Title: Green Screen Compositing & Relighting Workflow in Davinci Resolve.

Hi everyone, welcome back to the channel. In this video, we're going to be looking at my workflow to key out green screen footage and to compose that on a background,
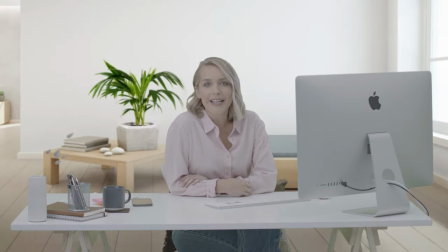(0:09)
relight it within the edit page and the colour tab within DaVinci Resolve.
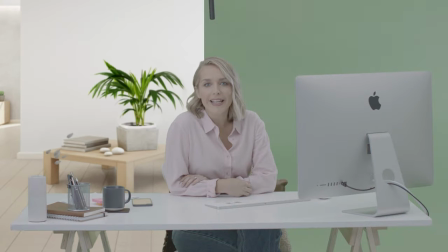Now, a lot of people think that you need to go to Fusion or you need to round trip out to perhaps After Effects, Adobe After Effects, to get a good key. But this is not the case. You can actually use the 3D keyer within the color page of DaVinci Resolve to get amazing results.
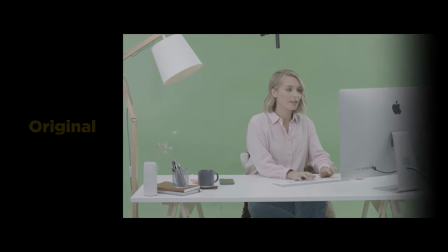(0:35)
So we're going to look at that in this video right now.
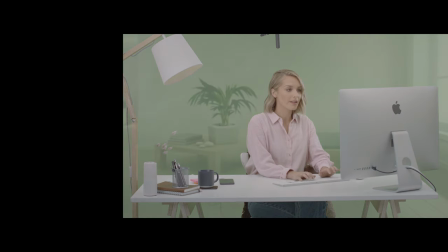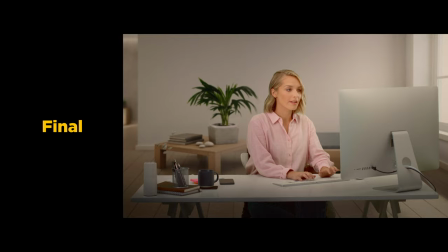(0:47)
Basically, this composition has three layers. We've got the background, we've got the green screen footage, and then on top we have an adjustment layer to help both those layers really gel together.
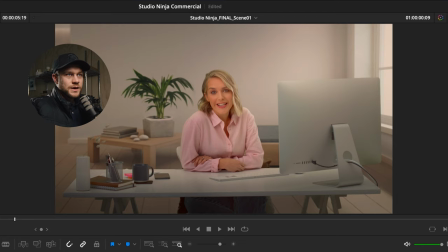(0:58)
So if we break it down, this is the green screen shot, and this is what we're going to end up with the composited image on the background plate.
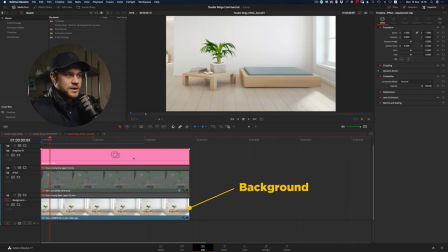(1:06)
Now what we can do is I can show you the background. It's a 3D render, but it's essentially a still image. So as I play through this, there's no movement in the background at all. Then on top of that, we have the green screen footage.
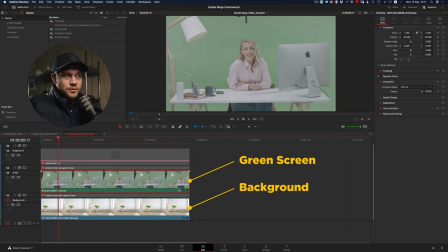(1:20)
With the key and with the grade, it's going to look like that on the background.
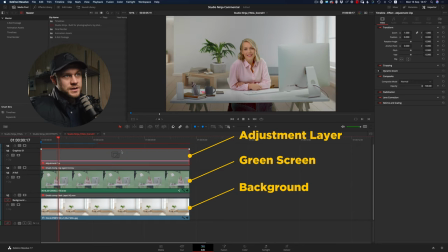(1:25)
And then we also have an adjustment layer, which you can see this is before and after the adjustment with the color grade. The reason I treated it like this is because the composition was very simple, essentially. It's just those two layers with a grade on top. So to begin, let's look at the background layer.
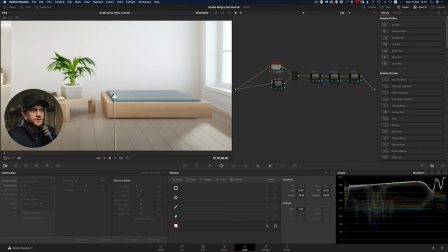(1:42)
I'm going to show you what each of these adjustments is doing. So this is an adjustment to the ground, which is just darkening it up.
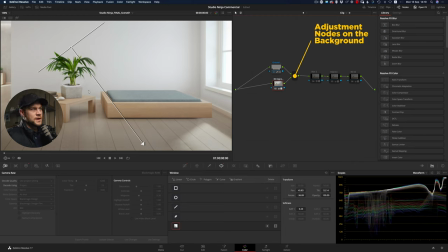(1:50)
I'm adding a slight vignette from the top left hand corner, and this is to really motivate that light coming in from the right hand side of the frame.
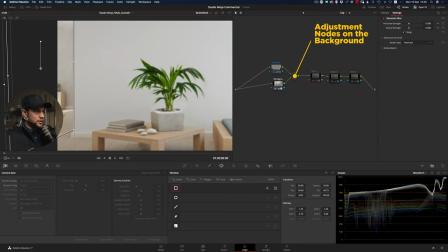(1:58)
Then in the background, I've just added a slight blur just to help try and sell that depth of field.
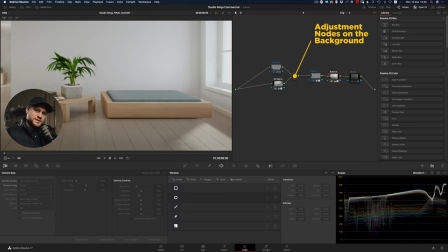(2:06)
Then the overall balance, I've just darkened the image down slightly, and then finally just reduced the brightness within that center point because this is going to be behind the subject.
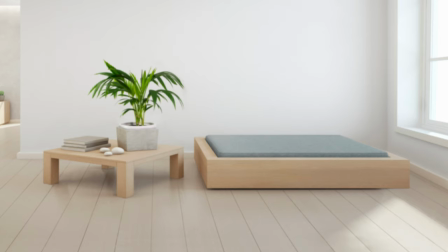(2:16)
So if we look at all of these before and after, this is before and this is after. So you can see it's sort of just muted it, made it a little bit more cinematic as well, and taken away that, I guess, photographic edge that it has.
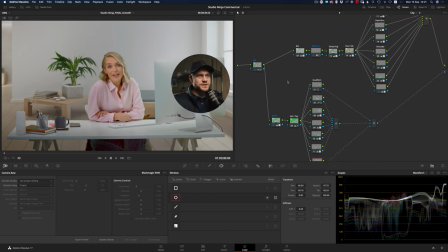(2:31)
So now if we move over to the next clip, essentially what's happening here with these adjustments is there's two streams that I'm really focusing on. The top stream of the signal is all of the color adjustments and the relighting effects. The bottom stream of the signal is all of the qualifier work. So the beautiful thing about DaVinci Resolve is that I can break off the signal and essentially create two signal paths.
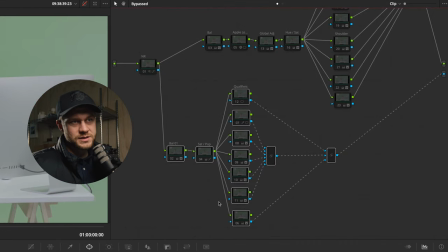(2:58)
One for the alpha channel down here. All of these adjustments are to do with the keying and the qualifier work to remove the green screen. And then that signal simply feeds out down the alpha output. And this acts independently of the grade.
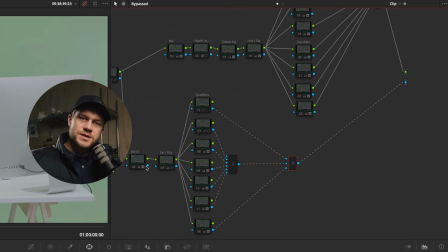(3:13)
So I can do whatever I want with the color and the saturation to create a strong green screen key. And then above that, I can treat the color grade completely independent. And this is all of these adjustments up here.
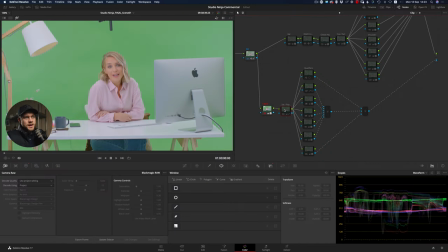(3:25)
So to begin, I've created some balance and saturation adjustment layers to the footage. So what this is doing is giving the image a nice Rec 709 look, and it's setting up the image so that the 3D keyer can do its magic.
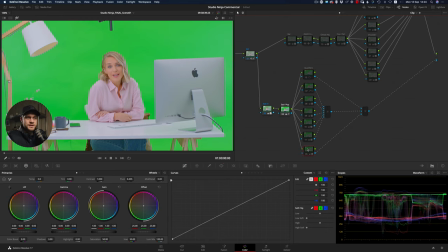(3:41)
Now with the qualifiers, I'm starting to break down the image into sections.
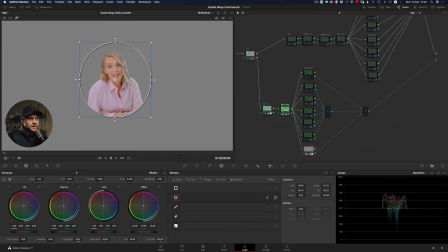(3:46)
I'm just doing that with a mask and highlighting, just as you can see in here, the shoulders and the hair. And then I'm going into the qualifier.
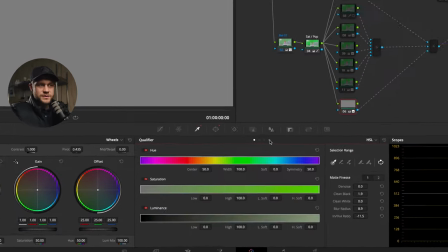(3:55)
And if you've never used the 3D qualifier before, you can find it on this fourth dot along, or you can click this drop down menu and click 3D.
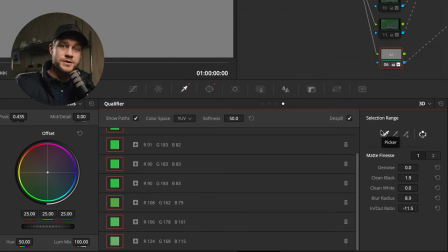(4:02)
Now I'm going to break down the 3D qualifier in heaps more detail in the future, but for the sake of this video,
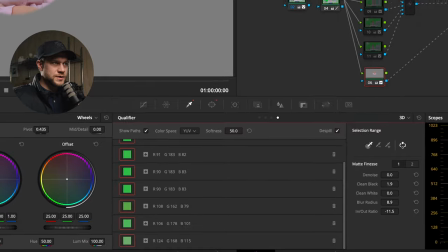(4:08)
I've essentially just used this eyedropper tool and clicked on a whole lot of different areas of the green,
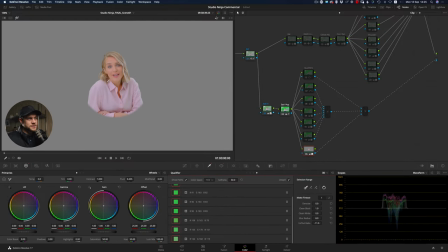(4:13)
and it's automatically just keyed the green out for me. Now there's a few matte finesse options in the right hand side here: denoise, clean black, clean white, blur radius, and in and out ratio. And between this selection tool and these five adjustments,
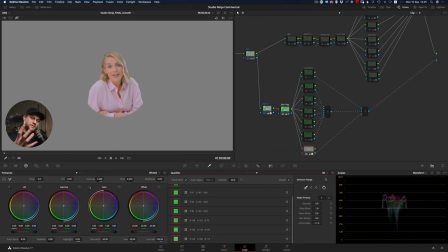(4:28)
I've created a profile within the 3D keyer, and that's removed all of the green from this specific selection. Each of these qualifiers is looking at a unique individual section. And the reason I've done this is because, for example,
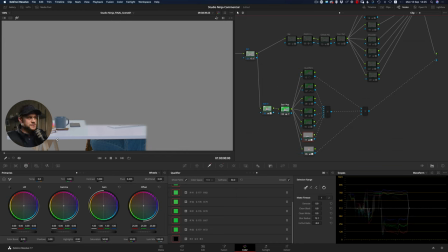(4:43)
the hair and the shoulder has slightly different properties to a hard line of a desk, and it's also lit slightly different. And so by really focusing on different areas of the image, you can create a really clean, strong key throughout your entire piece, which you can see here.
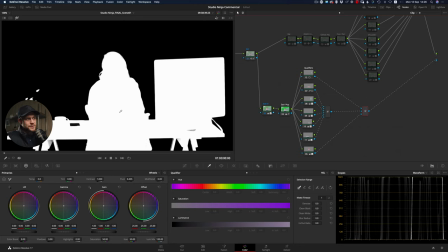(5:01)
Now this black and white image is just a preview of the mat, and the white means that that is going to be the final image, and the black is the area that's going to be cut out of the final composition. And again, this is streamed out through the alpha output. If you don't see this blue output normally within your color page,
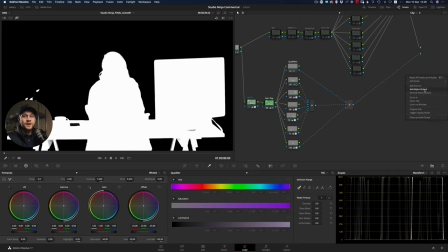(5:18)
you can right click and choose add alpha output and drag that alpha signal out to there.
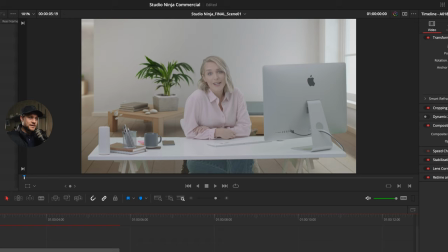(5:24)
What this means is when we go back to the timeline and add in that layer, the alpha output has now removed all of the black areas from the screen, and you can see here that the background is now sitting behind our A-roll footage.
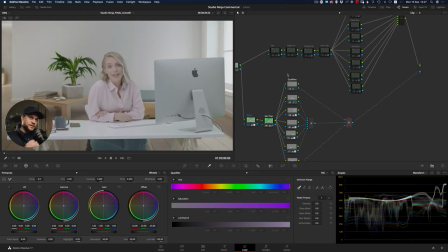(5:38)
So now that we've got our matte, we can actually treat the color of this image completely separate from the matte. So I'm adding some balance, removing the Apple logo there on the computer screen,
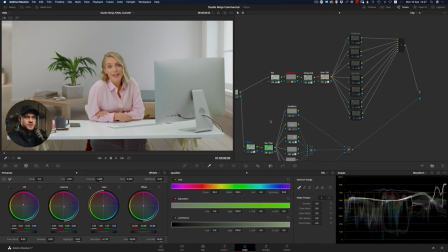(5:50)
giving it some contrast and hue and saturation adjustments to really bring it into the same space as what this background image is doing. At the moment, this looks okay, but it's not really fitting within the same scene. So we've got the light coming in through the window on the right-hand side, but you can see this desk area is really bright on the left-hand side,
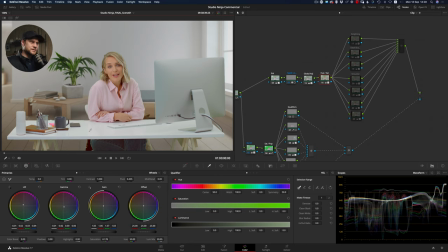(6:10)
and then also the shadow area underneath the desk isn't actually that realistic. I would think that this desk sitting in this room would have a lot more shadow under the desk. So that's what I've done with all of these relighting effects. You can see now if I add on all of these relighting nodes all together, you can see what it does to the final image.
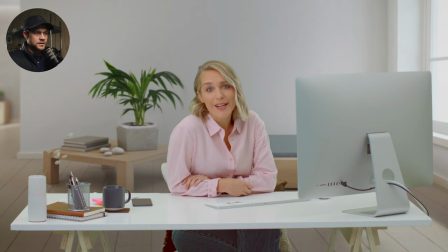(6:30)
So this is without the relighting, and this is with all those shadow adjustments.
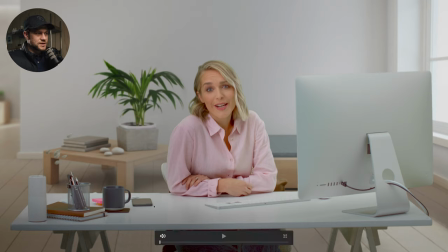(6:35)
So there's lots of shadow that's been added to the left-hand side of the scene. You can see on the face and the shoulders.
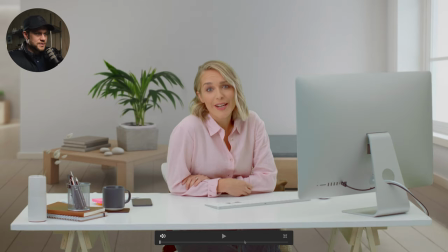(6:43)
Also pay attention to underneath the desk, lots more shadow under the desk, and this whole front area of the desk has been darkened as well.
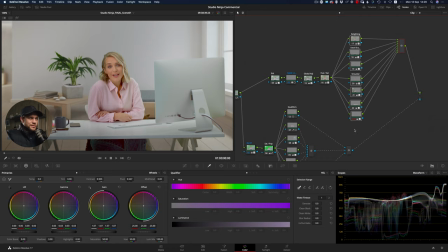(6:51)
It's really added a sense of realism to the foreground and the background. So now that the foreground and the background layers are gelling together, they look like they're part of the same world.
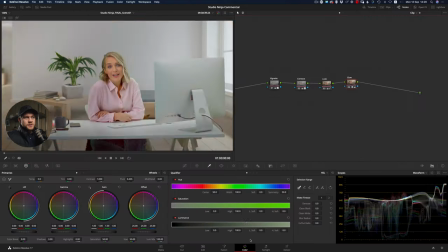(7:03)
Back in the timeline, we can add in our adjustment layer. So what I'll do is I'll just break down these four simple nodes that I've added to the adjustment layer.
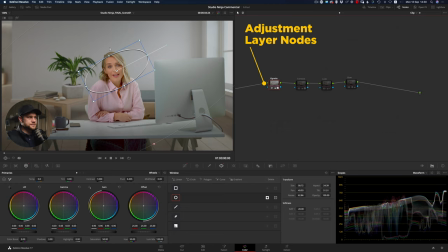(7:12)
And I've simply just added a vignette using the mask to help pull the image together, giving it a little bit more contrast. And then everything is happening within this look node, and that's giving it the nice warmth and color grade that I'm looking for this particular job. And finally, just a glow effect, which you can see is just giving a little bit of halation in the highlights of the window here.
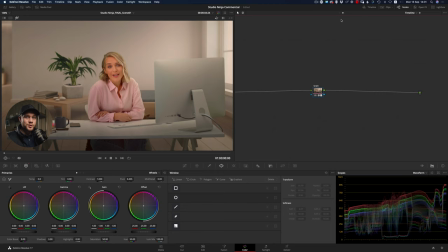(7:37)
And finally, one last step that I always like to do is just add a little bit of grain to the overall timeline. And this is done on the timeline, which you can see up here instead of the clip. And this affects everything on the timeline.
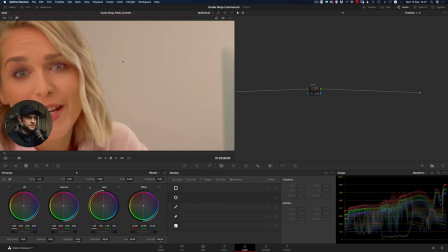(7:51)
Let's see if we zoom in. So this is without the grain, and this is with the grain. Now this is important, especially if you're compositing on a still image, which we are in this case, because the still image is generally very clean.